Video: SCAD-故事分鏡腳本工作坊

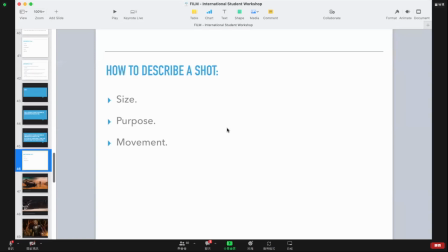(10:29)
So when we describe a shot, there's 3 attributes that go into describing that shot. It's the size of the shot, it's the purpose of the shot, and it's the movement in the shot. Now, obviously, there's much, much more to it in terms of everything that's in front of the camera,
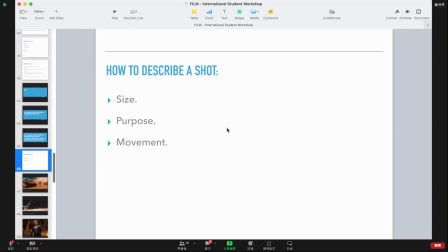(10:48)
but the actors, the set, the props, all of it. But when we describe the camera's role, it's size, purpose, and movement. Okay, so let's talk about size first.
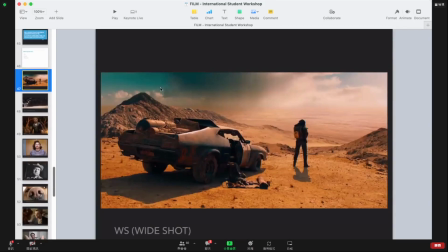(11:04)
Size is always defined with a specific nomenclature, a specific name for what everybody who makes films roughly understands to be true.
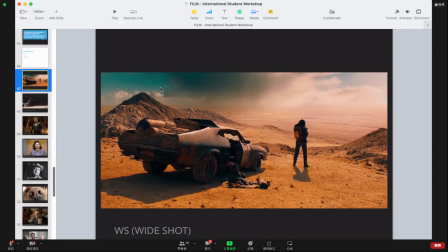(11:19)
Now, in a different environment, the size varies. There's a range, but everybody knows what we mean when we use specific words. And every one of these words has an abbreviation that would appear on a shot list that would be recognizable to any director,
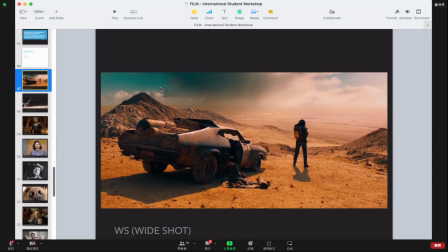(11:39)
cinematographer, assistant director, any camera person. Honestly, even actors like to see, oh, am I being shot in a wide shot or a medium shot? So let's go through these one by one.
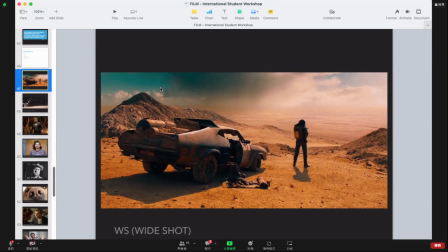(11:52)
And I would be curious to know if all of these are the same when you make a movie in Taiwan, and whether you use abbreviations that are essentially the same or different, because I don't know. I've never made a movie in Taiwan. So the first is wide shot.
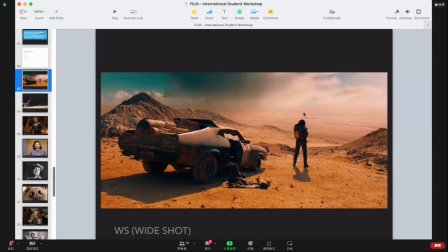(12:11)
Here's an example of a wide shot from Mad Max Fury Road, which is another excellent movie that I recommend. In a wide shot, the main thing that defines it is that any characters are going to be head to toe.
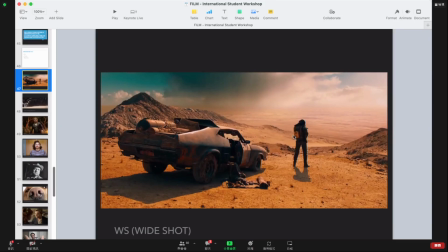(12:28)
You can see the entire body of any characters that are in screen. That's a wide shot. It's usually used when there's some kind of action that makes us want to see the entire body.
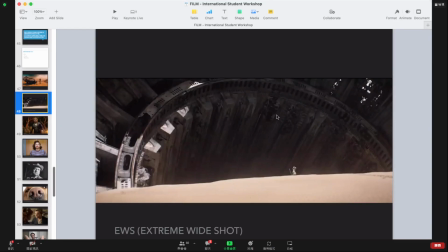(12:41)
An extreme wide shot, which is abbreviated EWS, that's got a different purpose. This is from, I think, one of the Star Wars movies. I actually don't remember, one of the recent Star Wars movies.
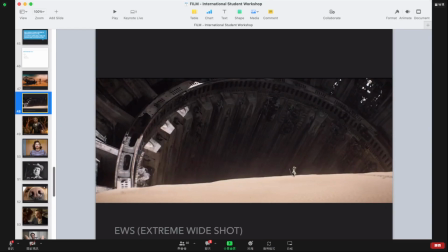(12:55)
If anybody knows, you can put it in the chat. An extreme wide shot, this obviously is not about showing us exactly what the actor does, because that character is very, very tiny.
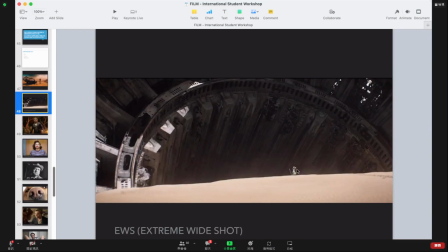(13:10)
We're not going to get a good look at whatever they might be doing. An extreme wide shot is for effect. It's to show scale. In the case of this shot, it's to show how huge this crashed ship is.
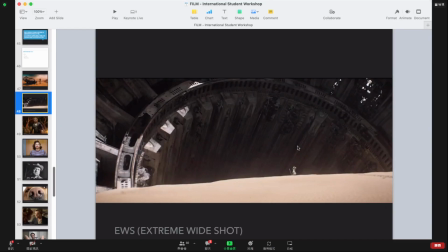(13:25)
It might be to show two armies clashing. It might be to establish a location, but establishing isn't part of size. Establishing is part of purpose, and we'll get to that in just a minute. So this is an extreme wide shot, which would be abbreviated EWS.
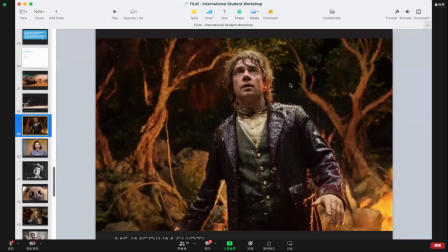(13:42)
The most common shot in any movie, and certainly in any television, is the medium shot. This you use over and over and over again. The medium shot is roughly from the waist to the top of the head.
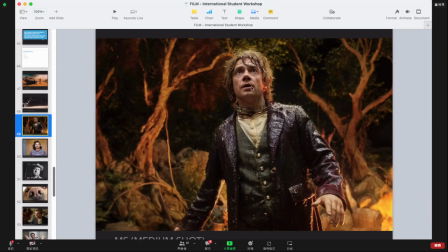(13:58)
It could be a little bit tighter and a little bit looser, but generally speaking, a medium shot is half your body, half of the actor's body. And the reason a medium shot is so popular is, first of all, if you're in a room with your friends, this is kind of how you see people a lot of the time.
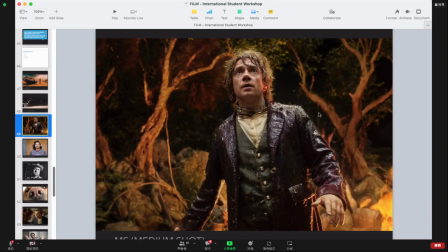(14:17)
You're not looking at their legs. You're not looking at their shoes, unless you really want to see what kind of shoes they're wearing. You're looking at the top half of their body. You're looking at their face, the expressions on their face, and you're looking at their hand gestures, because that's how we communicate.
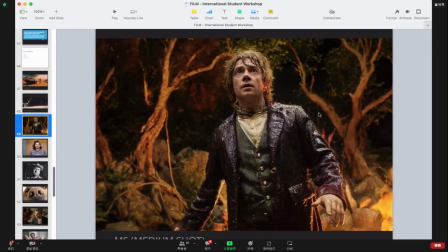(14:33)
In a medium shot, you can tell if someone reaches out. You can tell if someone pulls out a gun.
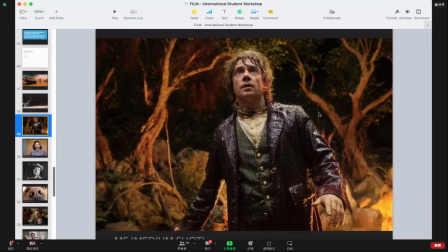(14:38)
You can tell if someone bows. You can tell if someone raises their hands. You're getting really all of the information that you expect to get from another human being, and you feel about as far away from the actor as people tend to be in regular life when they talk to each other.
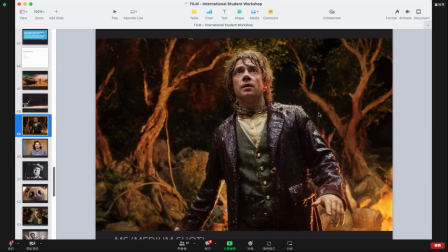(14:58)
So it's a very familiar view of a human, and that's why the medium shot is so popular in storytelling. But the great thing about film is that we have the power to get closer.
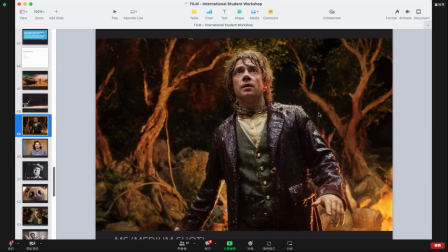(15:13)
We have the power to get closer to each other and to get closer to characters than we tend to in real life.
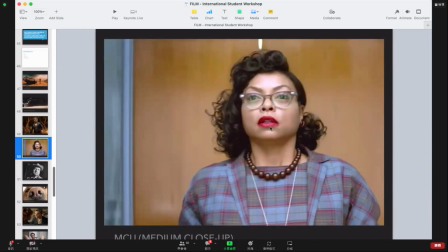(15:19)
So the next step in is the medium close-up, halfway between a medium shot and a medium and a close-up. This is from Hidden Figures, another excellent movie about
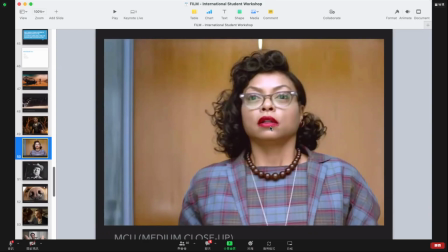(15:35)
women who worked the National Air and Space Administration and helped put humans on the moon for the first time. So this medium close-up, this is more like if we're in an intimate conversation with somebody,
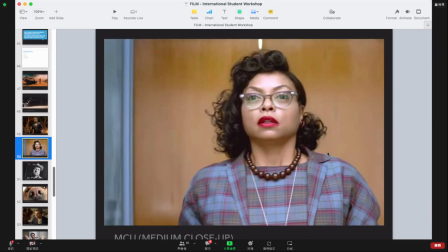(15:47)
if we're sitting next to them in a restaurant, talking directly to them, suddenly we're really just focused on their face,
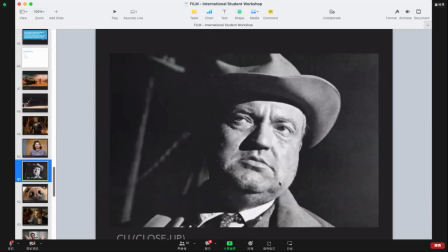(15:56)
but it still feels fairly natural. Now you get closer still and into this realm, and a close-up could even cut off a little bit of the top of somebody's head and maybe right underneath the base of the neck like this.
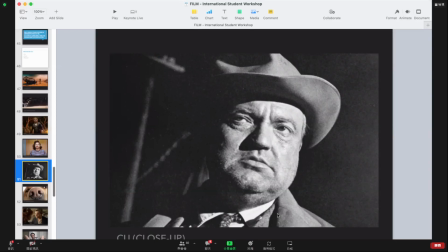(16:12)
Now we're closer than we get to regular humans very often, unless we're maybe in a romantic situation, unless you're kissing somebody. And not this guy, preferably. You're usually not this close, right? So when you cut to a close-up in a movie, that's special.
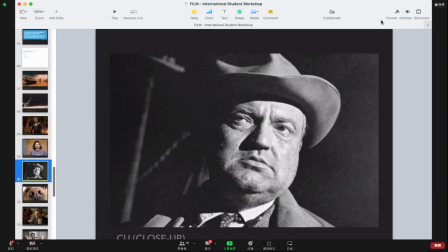(16:32)
That is taking us to some place that is just a little different from the way we interact with people in regular life. This is the power of a movie, to force you to get really close to somebody else.
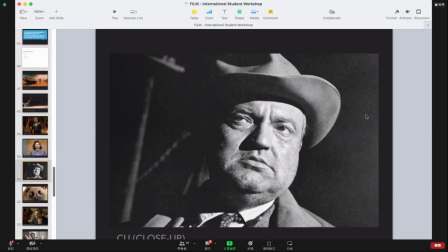(16:50)
And that makes you feel a certain way, good or bad. This guy, quite intimidating.
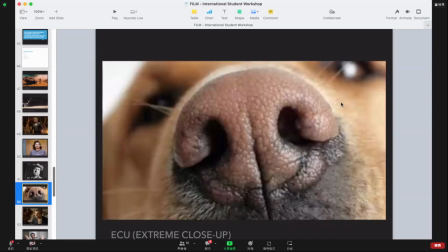(16:58)
Then there's extreme close-up. On a human, it might be eyes. On other body parts, it might be hands, an extreme close-up of hands, an extreme close-up of somebody's ear if they're listening to something.
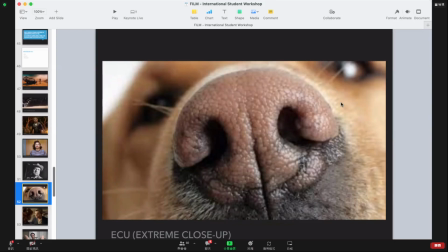(17:13)
Most of these shot sizes, you'll notice, are in reference to human beings, in reference to the characters in the frame. It's a little different when we're talking about shots that do not have anybody in them. It's a little hard to think in terms of a medium shot that doesn't have an actor in it.
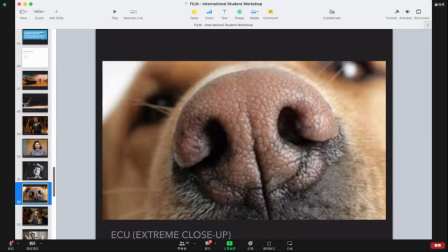(17:33)
So it's mostly about characters. Okay, a couple other options.
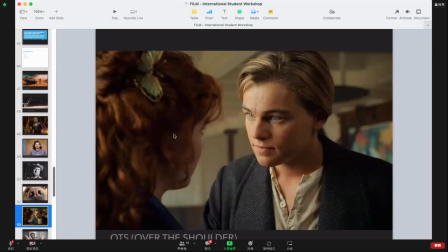(17:38)
The over the shoulder. This is also a very common shot that you see in a lot of dialogue scenes. This is from Titanic, which I bet you've seen. The over the shoulder shot could be a medium shot.
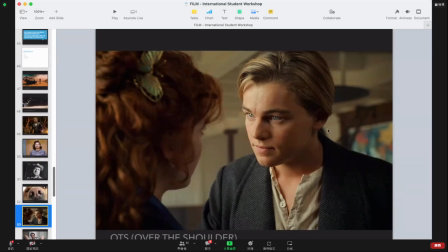(17:55)
It could be a close up. In this case, it's a medium close up on Leonardo DiCaprio. And what makes it an over the shoulder is that you see part of the other actor out of focus. So what this brings to it that is missing from a regular medium close up shot is we
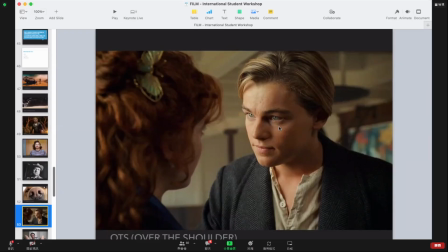(18:15)
understand how close this character is to the other character. So we know that these two are very close to each other, having a close conversation. It's intimate, it's romantic.
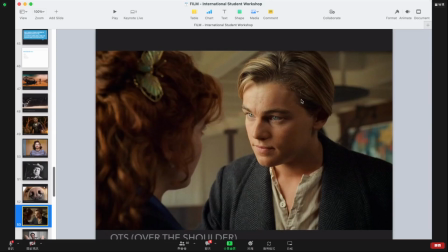(18:30)
If she were not in the frame, we might not be as aware of how close they are to each other. So over the shoulder is very useful for showing us the proximity of the two characters to each other. It also feels very natural.